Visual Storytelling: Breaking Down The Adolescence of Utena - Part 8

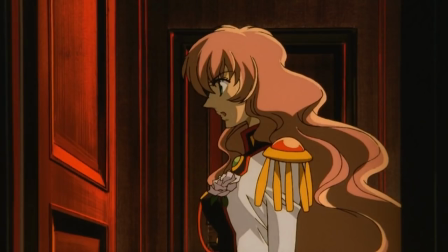I don't necessarily think that the car horn here or the signs being set up in a way to point Utena towards the elevator scene with Toga is necessarily an,
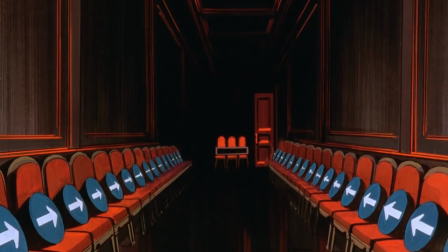kind of like intent of a higher power, or that it's purposefully put there because she's necessarily chasing Anthy down the recesses of her private quarters and private mind. They're in inner depths of the soul and all that kind of metaphorical mumbo jumbo.
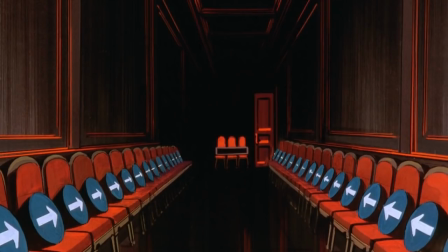Instead, I very much think that this is more of a direct callback to the Black Rose arc and just using that group of symbols and design choices that kind of really worked for the structure of getting at somebody's inner trauma.
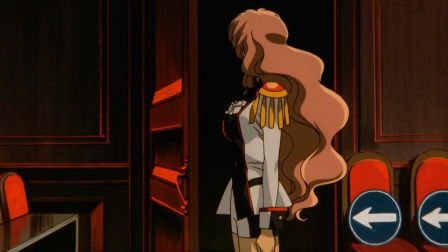I guess you could interpret that as Utena stumbling through to try and get at Anthy's trauma and, ending up at her own accidentally, as that really removes the intent that would otherwise kind of crop up here. And I'm okay with that explanation because it's fair enough to assume that that would happen when
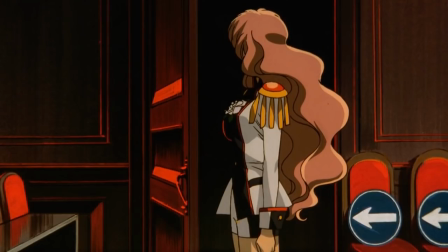Utena is exposed and thinking about hidden revelations, dark secrets, and whatnot.
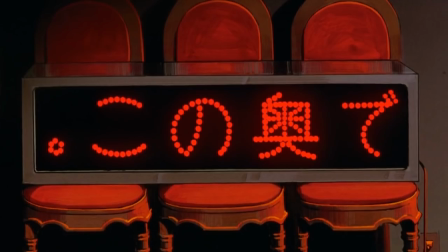The sign reads, "Engaged couples, please wait in the back," or something along those lines. I'm very unsure on this one. The only thing I could possibly think is that if you're content with being, together with Anthy in this world, then, stay back, don't come in. Still, I'd much rather hear your takes on these. So if you got something better for this sign, let me hear it.
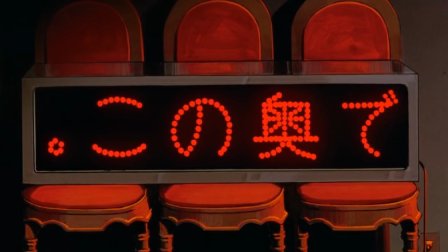And then we come to the elevator scene.
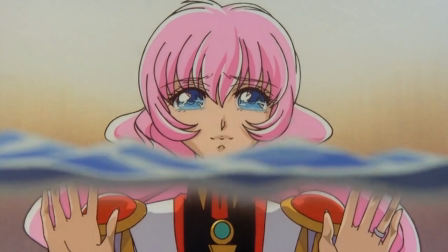While we can talk a lot about its position in the greater context of the film, I do want to say that this scene independently is absolutely fantastic. I mean, the metaphor of descending down the elevator and being closed off is incredibly fantastic in the Black Rose arc and doesn't need to change at all because Utena's going through the same thing that all the duelists in the Black Rose arc went through. And it's a pretty straightforward symbol, right? It's kind of hard to misinterpret the descent of the elevator when it's coupled so closely with this interview type situation.
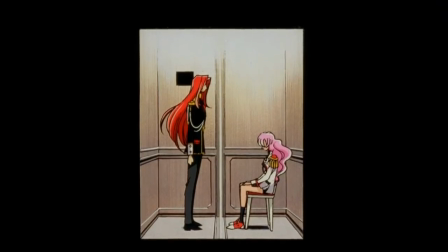And I think you get this beautiful shot here of the blackness on either side, the clear white line partition between them, and Toga standing.
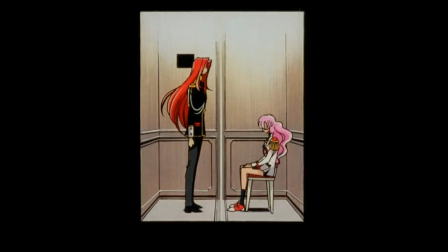It's definitely got a confessional angle. It's definitely got a interrogation angle.
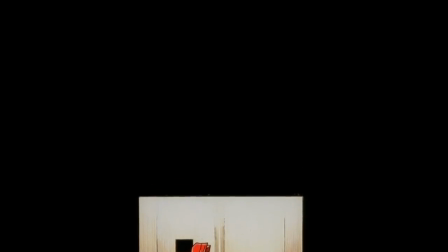And if we connect it back to what we know about the Black Rose arc, it's kind of imbued with this aura of death.
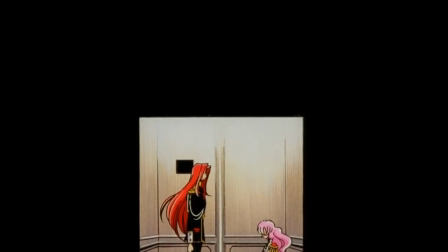And for what it's worth, the dialogue here is exactly as straightforward as the visual metaphor is.
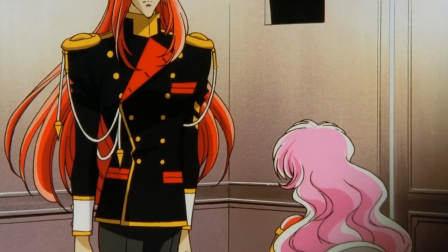Utena asks about Anthy. Toga says, "Do you still want the power to revolutionize the world?" Which, if you remember, was what Anthy said Utena should be fighting for. And I think that way of opening the scene really aids in, the transition between going from Anthy and talking about Anthy to really talking about Utena in kind of a whiplash way.
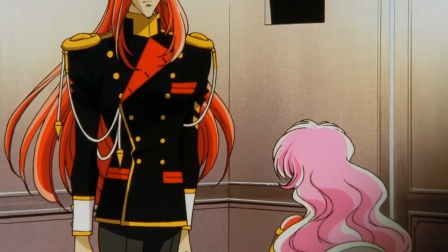She's looking to exorcise some demons or banish some ghosts, but she couldn't get to Anthy. Anthy closed herself off, and Utena found herself face to face with her own instead. And Toga just dumps this exposition. He clarifies everything that's going on here.
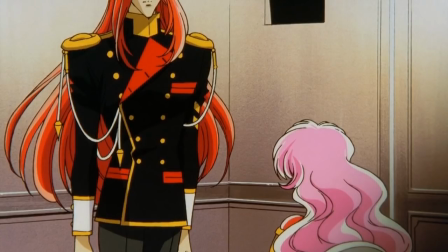Remember, Toga is an extension of Utena's, inner mind. she knows this already, so she's just facing it.
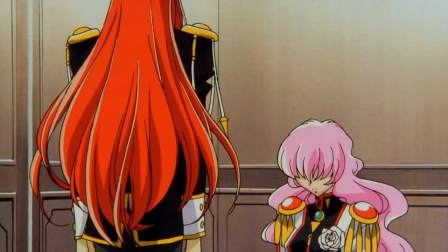She's just having herself say it to herself. She's consciously recognizing what she already knows. As clear as day, Toga says, "What are these duels for? Everything here is built around the prince, but there is no prince." So the duels, the desire to be the prince, is necessary to keep the idea of the prince alive.
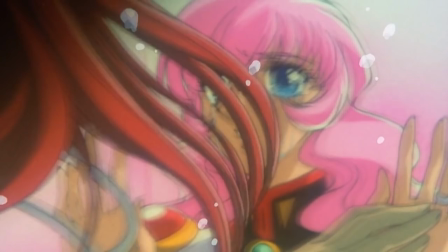It's kind of one of the reasons why I really like this film, because there is no cackling bad guy, or not even a Cube level antagonist that you can point to and say, oh, if this guy didn't show up. When you're fighting against society or self-imposed limitations, that's hard for people to understand.
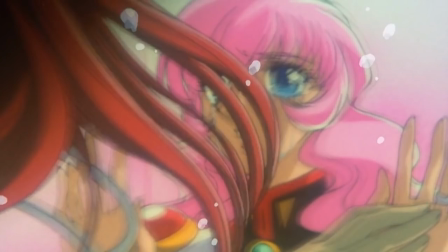That's difficult. You can't make a blockbuster out of that. People would be too confused. And in the exact same vein, it's difficult for Utena to come to grips with.
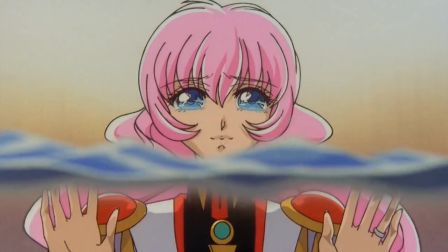But I think because of that, it says something, or it gives us a story that is more true to life than any kind of, evil villain fighting against, or, rebellion stories like Star Wars Defeat the Evil type canonical Joseph Campbell wrote thing could ever really be.
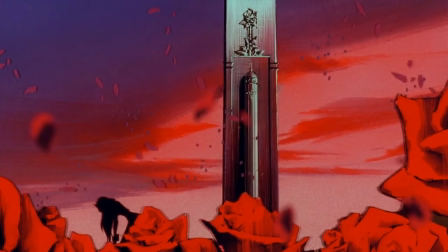And there's a bit of blame put at the feet of Anthe, too. She established the Castle of Eternity.
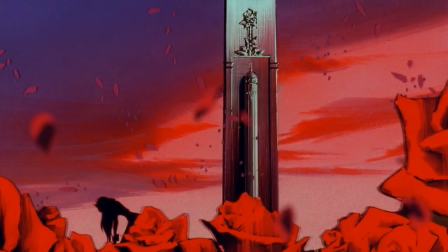The whole Castle of Eternity shtick is just how another facet of the idea of the prince that Anthe uses to establish Otri Academy, and in this place where she's comfortable or doesn't have to be challenged or can exist
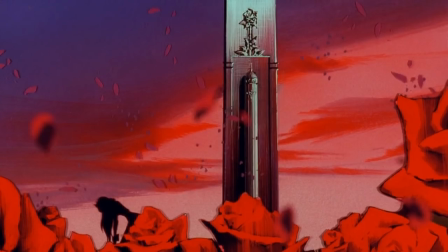as the Rose Bride in her complacency and in her pain and in her loneliness.
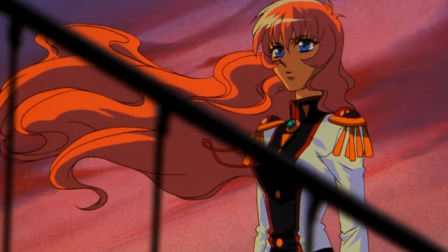And Utena's final realization that there was never a real prince to begin with. You don't kill a prince. The prince is an idea. You simply realize that it was never the truth.
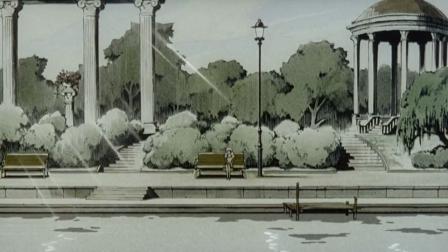We get the flashback here. It's kind of reminiscent to the prior flashback about Toga's backstory. Again, we get the washed out colors and the grainy film look. The glare from the sun also gives it kind of an idyllic quality.
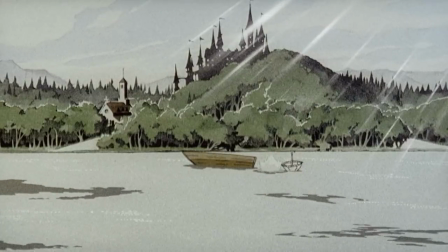I don't know that there's too much into the idea that Toga is the one who's viewing it, or that he's doing it through a hole in the elevator.
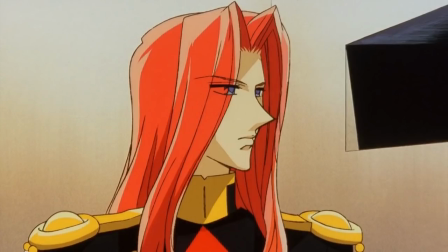I guess it's to create some sort of distance and position the memory as kind of coming back in. And I think what's really good here is that when Utena starts to remember it and say it out loud that a boy drowned, and Toga says, well, maybe that happened.
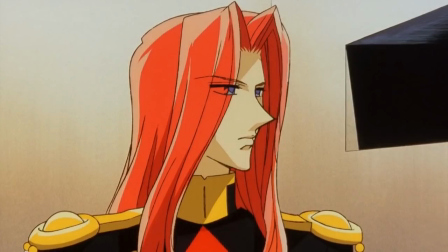Because Toga here is the manifestation of Utena's idea of the prince, and he has been all along, of course. So in some ways, he's kind of opposed to the truth, just out of the necessity of his existence.
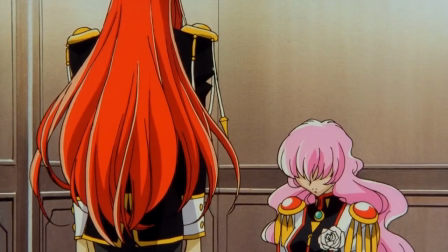The prince, or buying into the idea of the prince, requires a suspension of disbelief from the truth of the actual facts. That's why Utena's so shocked when she realizes that's what actually happened, instead of, what she had convinced herself happened,
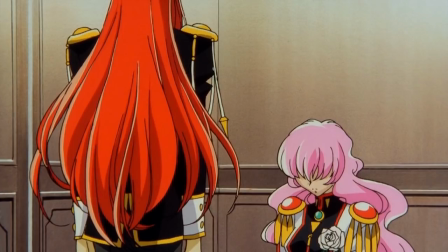that Toga was going to be this charming and dashing prince instead of just a boy who did one very courageous act.
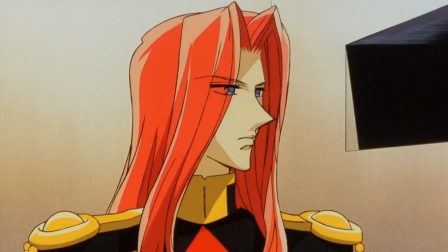Toga necessarily realizes what's happening, that he's vanishing, that he's losing his power. And so he pleads with Utena, and it's not in a malicious way or any type of violence, but in much the same way that Anthe embraces the concept of the prince.
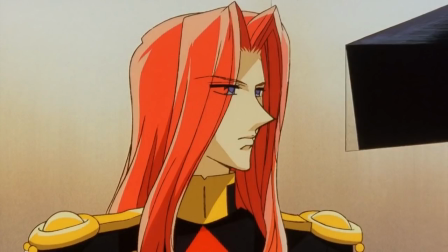That's what Toga offers to Utena in this scene here, and what she necessarily rejects in order to be able to turn into the car and leave. And I think the rest of the visual metaphor in this scene is very, very straightforward, but very, very beautiful.
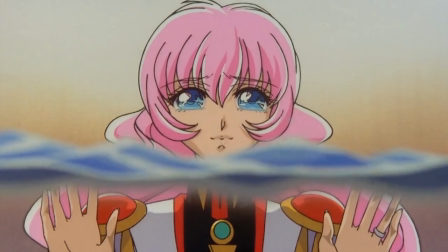The escalating water level as he drowns, kind of the cashing in of all those transitions with the boy's shoe and the bubbles, and really everything about Toga's whole transformation of character from the series to now.
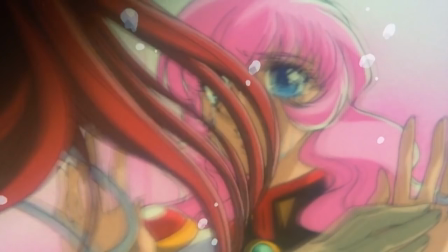The music reprise from the series coming back in, sharing the kiss as his part of the elevator is turned into an infinite void of blackness.
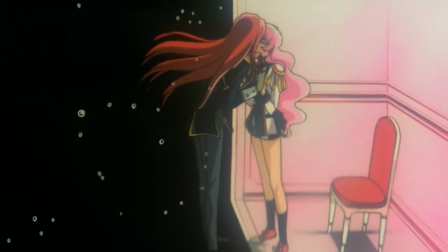And here's the kicker, Utena saying, "Thank you, Toga, you really were my prince."
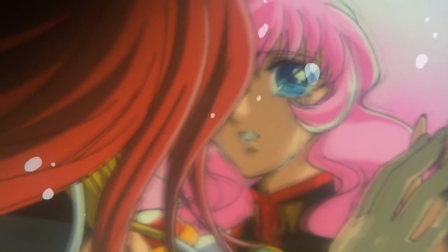The prince can't exist in the real world, or in any one person, and we found that, and we know that to be true.
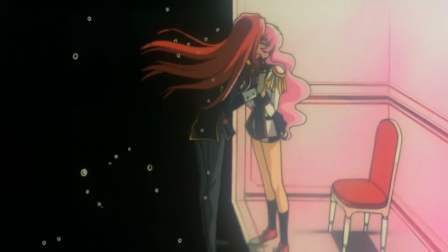However, he can exist as a concept and as a memory. And this is the critical catch-22 of the prince, I suppose,
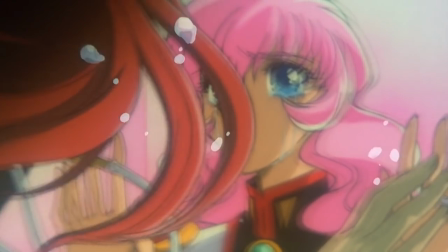and one that you see in the series just as much with Akio and Dios and all of that as a concept he can remain perfect and true to the concept,
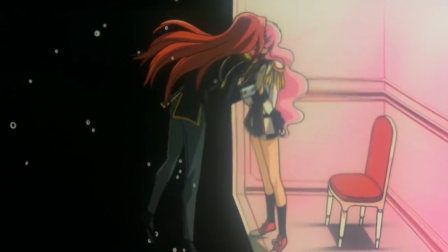but in the real world he'll necessarily be fallible. But a person can have power, can influence change.
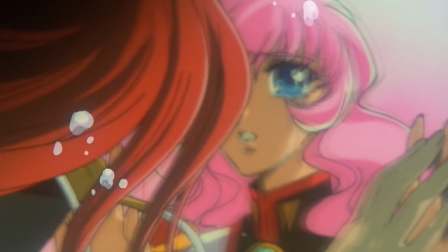An idea can't do that by itself. I like to call this the objectification of the prince.
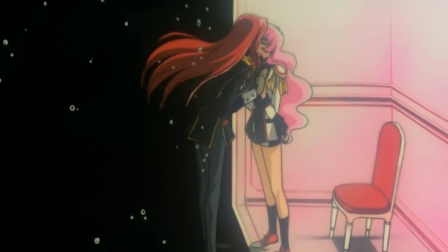It's a word that gets thrown around a lot for a lot of different meanings, but I think it very much applies to the boy that was Toga.
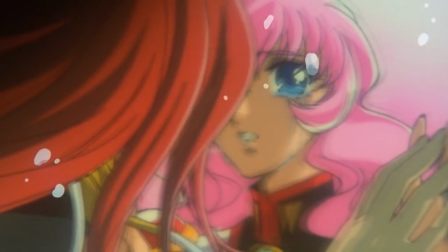That he exhibited some chivalrous qualities, that the scene in the church from the series where he befriended a young Utena definitely happened, right?
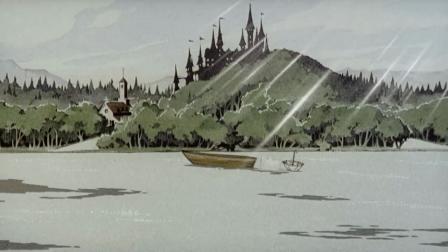She says that here. And also that he selflessly helped somebody else and gave his own life to save a drowning girl.
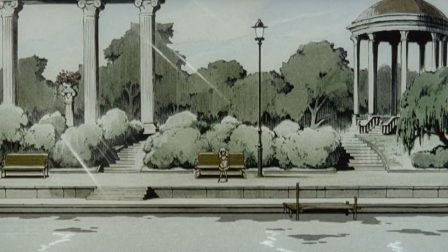That caused Utena to rip those qualities out from the person that he was in whole,
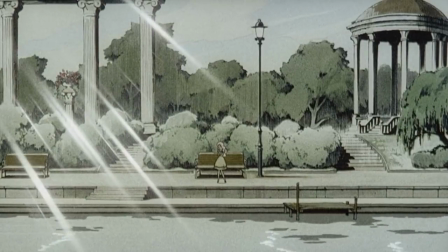and take them and transform them into the idea of the prince.
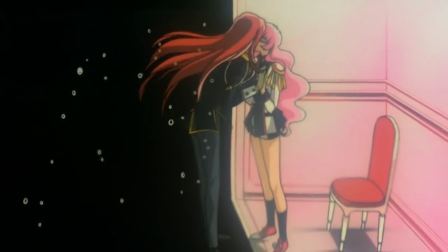And perhaps that's good. I mean, it certainly caused Utena to go forward with her adolescence or arrive at O3 Academy or,
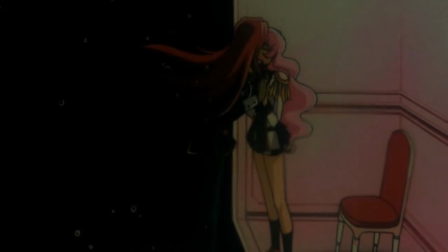have a lot of positive values. I don't think that the show necessarily says that the prince on its own is bad.
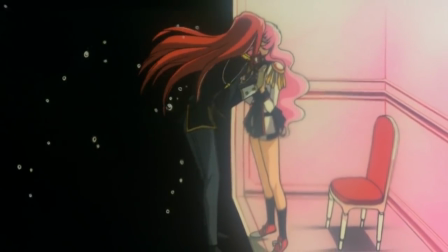But instead, I think it says the
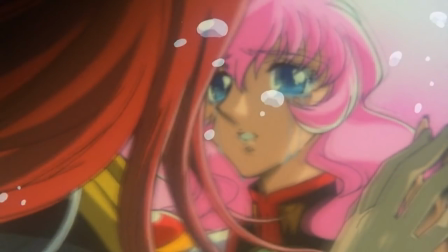objectification of the prince as a way to not face reality or to limit yourself and become complacent.